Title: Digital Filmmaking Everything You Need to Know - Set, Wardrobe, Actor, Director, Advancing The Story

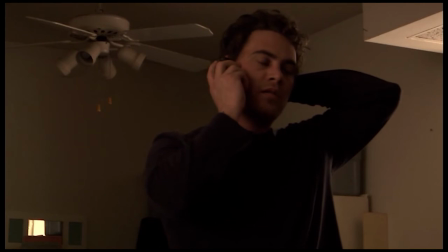43:55 So let's take a listen one more time, but intercut much closer to each other. You can really tell a difference.
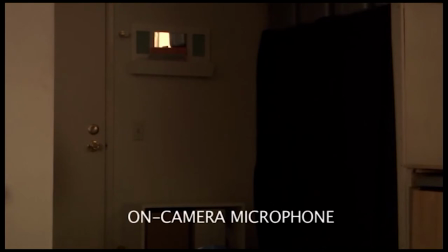44:00 And just to let you know, the on-camera mic was turned up as far as it'll go, and if we turned it up anymore, it would just overdrive completely.
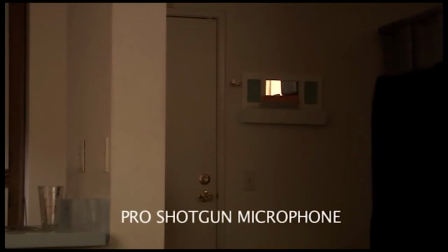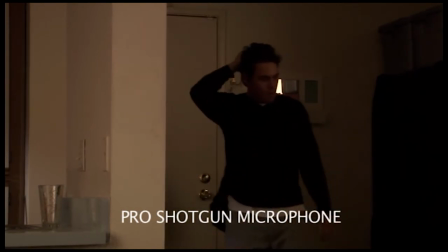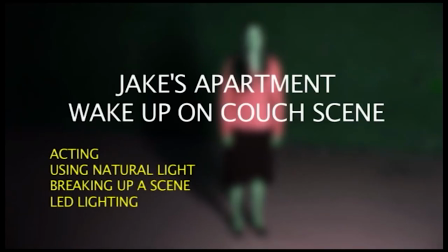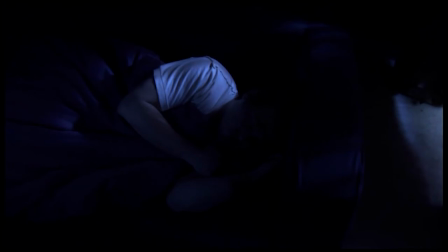44:32 Okay, this was another fun thing that we got to do. This is all still in the same day.
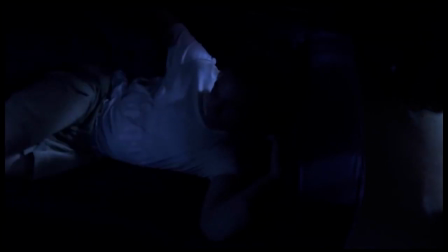44:37 We shot everything in the same day at this apartment. We got all the scenes done pretty much for the entire movie in about two days, and this is still the same day.
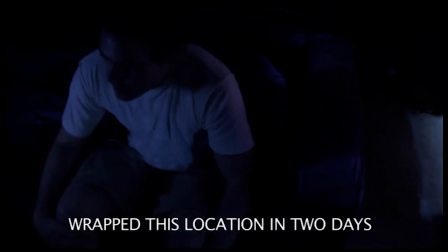44:46 You'll notice that the daylight is pouring in through the window on the right side.
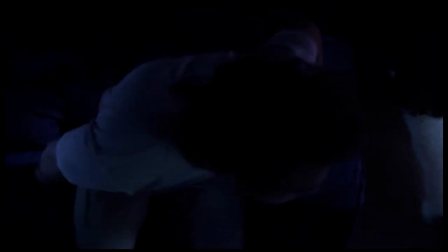44:51 On the left side, all that is is just a little bit of a pocket LED light that we put in there, which is also daylight balance that creates that kind of blue effect.
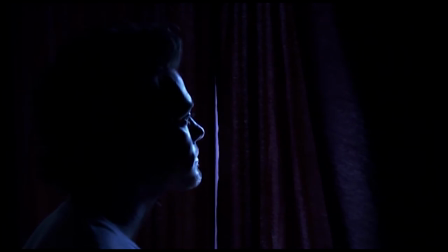44:59 This is done in broad daylight, by the way. It's actually about 3 o'clock in the afternoon. That is actually full sunlight streaming in through the curtains. But we underexposed it to a very high degree. And also just by, you know, very selectively opening the curtains.
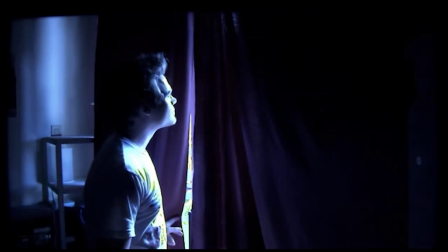45:12 Here's what happens if you were to do it badly. He opened the curtains too far. The exposure wasn't proper. The framing wasn't right. You can see the background, the white wall in the back, and that kind of gives it away.
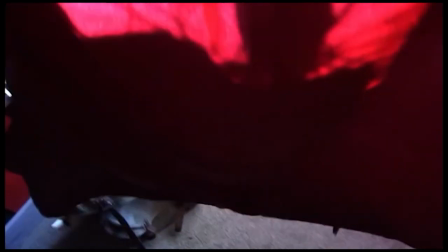45:27 Okay, this is for the bad one. We're going to let in more light. and frame it up where we see this thing back here.
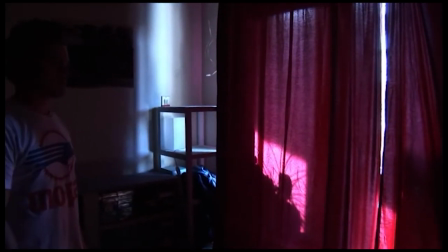45:34 Roll camera and action.
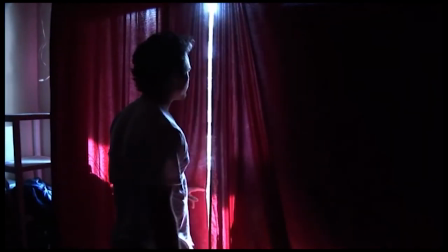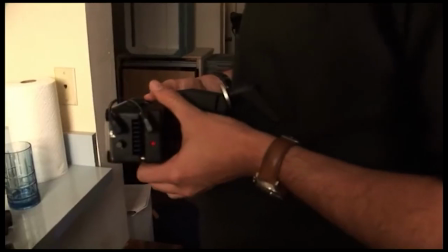45:42 Okay, and here we're going to watch the DP assembling the LED light that we end up using in that particular shot.
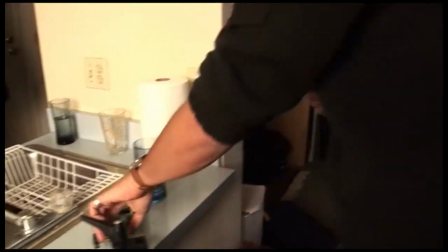45:50 He's going ahead and putting it with its battery on this device right here.
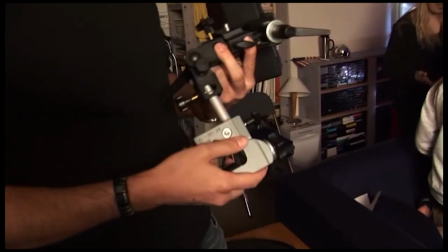45:54 It's a couple of clamps joined with a rod, and he's going to attach the clamp to the tripod.
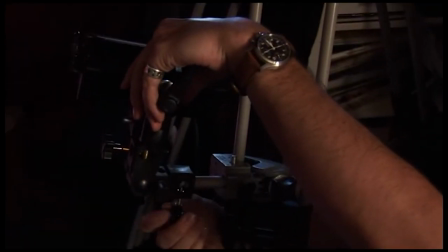46:00 And we tried this position first, but we didn't end up liking the way that it was hitting his face.
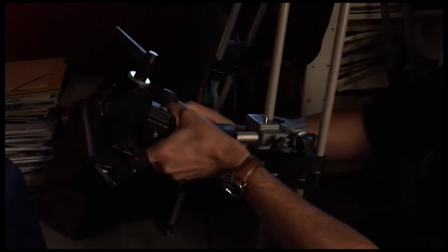46:06 It felt like it was hitting him too far from the right side of the frame. And so what ended up happening is that we removed it from the tripod,
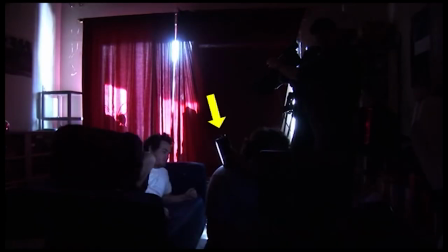46:15 and we ended up holding it in place right there on the left side, in the center of the frame, and lighting his left side of his face from that particular position, just holding it really steady in that position.
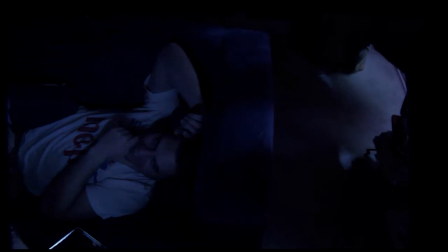46:29 So here we are with the LED light, and we're kind of changing the exposure on him with the little pocket LED light on the left side.
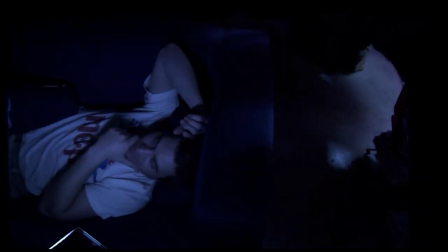46:35 You can see it on the bottom left-hand side of the frame there.
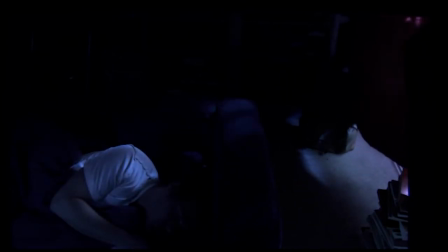46:37 It's just a little battery-operated light, and it fills in the frame just enough for us to feel like there's some light there.
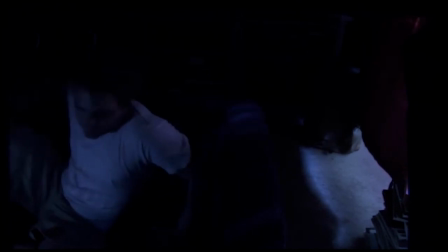46:45 You don't really need to know where it's coming from. It might be a reflection of something that's inside the room, but it's just there, and it allows you to see his performance and see his face.
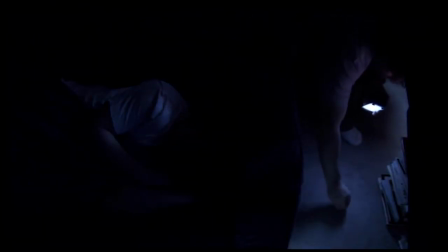46:54 And here he is getting up, and we didn't like the way he got up on that one, so we also found some debris on the floor that we needed to move that was kind of drawing too much attention.
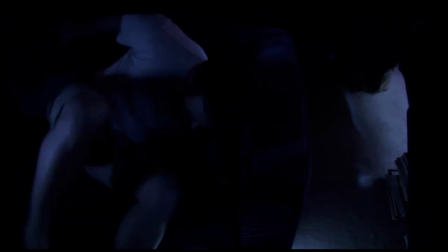47:03 And here he is trying to get up again. We had him reverse his shirt, by the way, for the logo that was on the shirt because it was drawing way too much attention away from him.
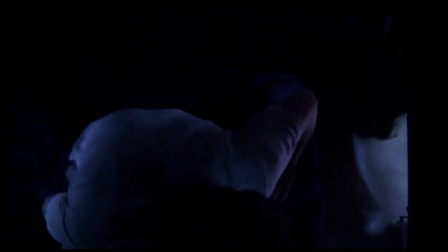47:13 Okay, and we told him to kind of stretch out his beats a little bit, sit down a little bit longer, and think about what he's doing.
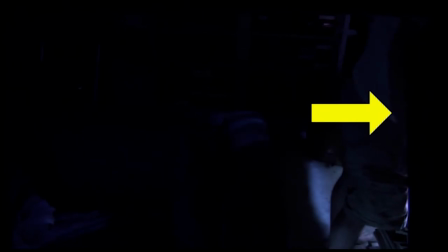47:19 You'll notice the barn door on the right side of the camera there was visible, So we kind of addressed that on this shot and fixed it up.
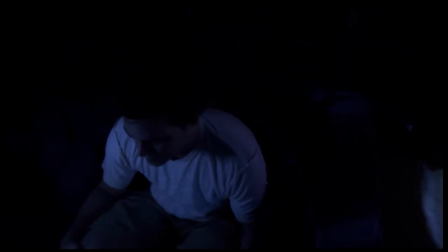47:27 Okay, and here we are. And he kind of sits down. We told him to sit down a little bit and make longer beats.
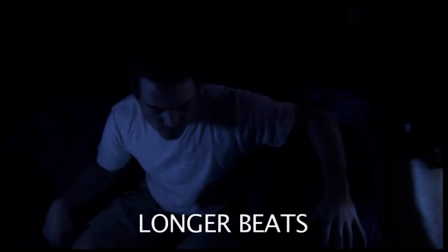47:31 And that means that he's supposed to take his time at every single interval of his acting. And then he comes up over here. And we also didn't like the fact that, you know, with that white wall being there, it just kind of gives away the shot that this is actually broad daylight, not 5 o'clock in the morning.
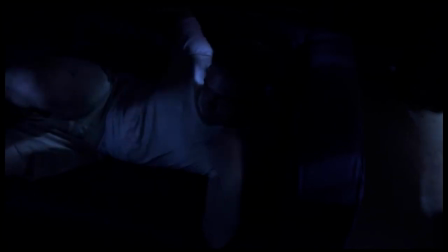47:46 So we decided to do it in a grouping of two shots.
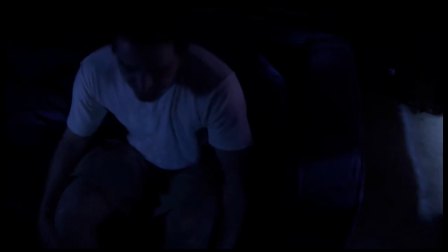47:48 This is the first shot now, where he sits down, and he keeps hearing that sound, and he's thinking about where it's coming from and what's he going to do. And he figures it out, and he gets up and out of frame. We don't actually tilt up with him anymore to see his action.
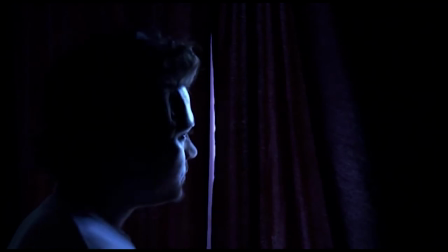48:04 Then we do another shot over here where he comes up and into the frame. We didn't like the way he got up there because it felt like he was just actually sitting on the edge of the couch and just got up. So we had him do it one more time. We also didn't like the light on his face because it looked like it was cutting off his nose there.
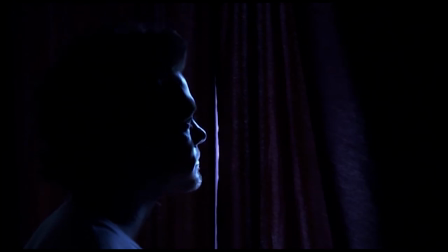48:18 So we had to move, you know, back and forth, back and forth until we found just that right kind of rim light on his face that separates him.
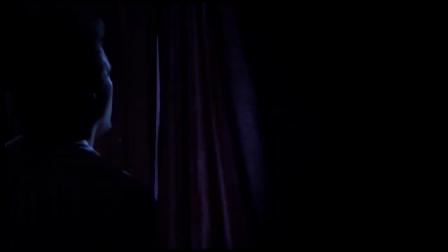48:25 And here's another one that we shot with a slightly wider frame. And it's always good to get, you know, slightly wider frames, close-ups, etc. that, you know, just gives you a little bit more flexibility in post. What if you don't like the way the close-up looks? What if you need the wide shot? You know, it's nice to have more shots in post that you can go to.
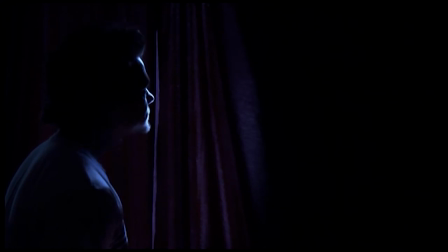48:45 So we ended up going with the close-up shot, actually.
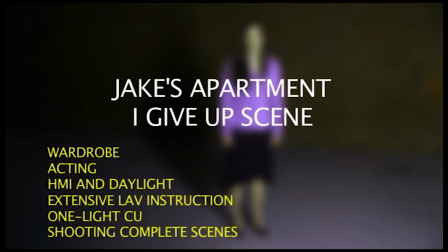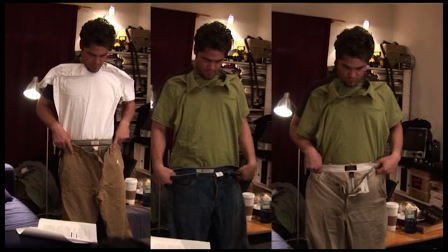48:54 Wardrobe continuity is very important and especially on these independent films you don't usually don't have a continuity person uh watching you know the wardrobe from scene to scene so it's important for you as a director to keep track of what the actor is wearing on the uh on the actual script and kind
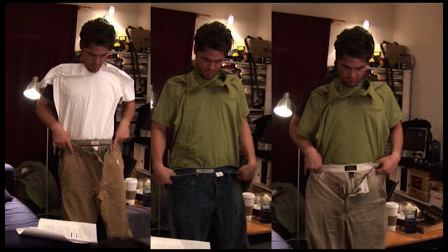49:09 of just jot it down just so you remember from scene to scene shot to shot what each actor is going to be wearing everybody like everybody like his look Is that cool?
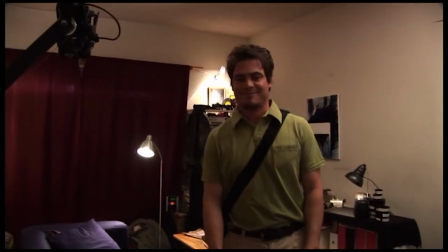49:18 Yeah.
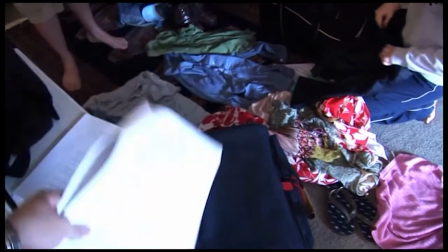49:21 Definitely wardrobe is something that it's not a bad thing at all to get other people's opinion on it, and also to ask a particular performance,
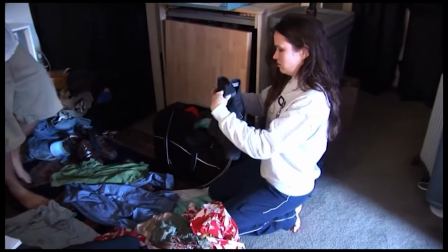49:27 you know, and ask them, what do you think you would wear in a situation like this? You may agree, you may disagree, but, you know,
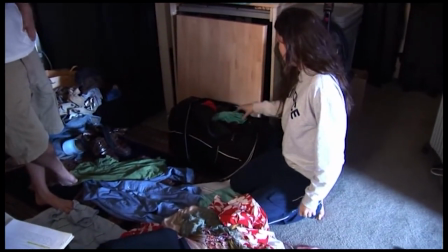49:33 sometimes you're going to end up agreeing with a performer because they've probably worn these clothes for other movies too, and they may know what works for what kind of particular scene.
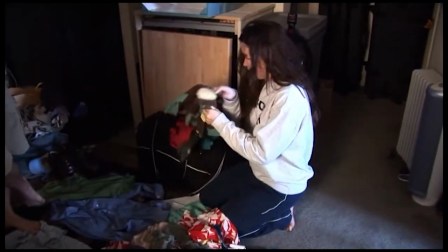49:42 So always ask, you know, the worst thing that's going to happen is you'll choose something else. Okay, this is another interior scene that's in the exact same location as the last one.
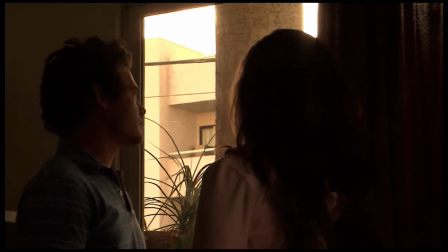49:50 We just moved further along to the left side of the curtain.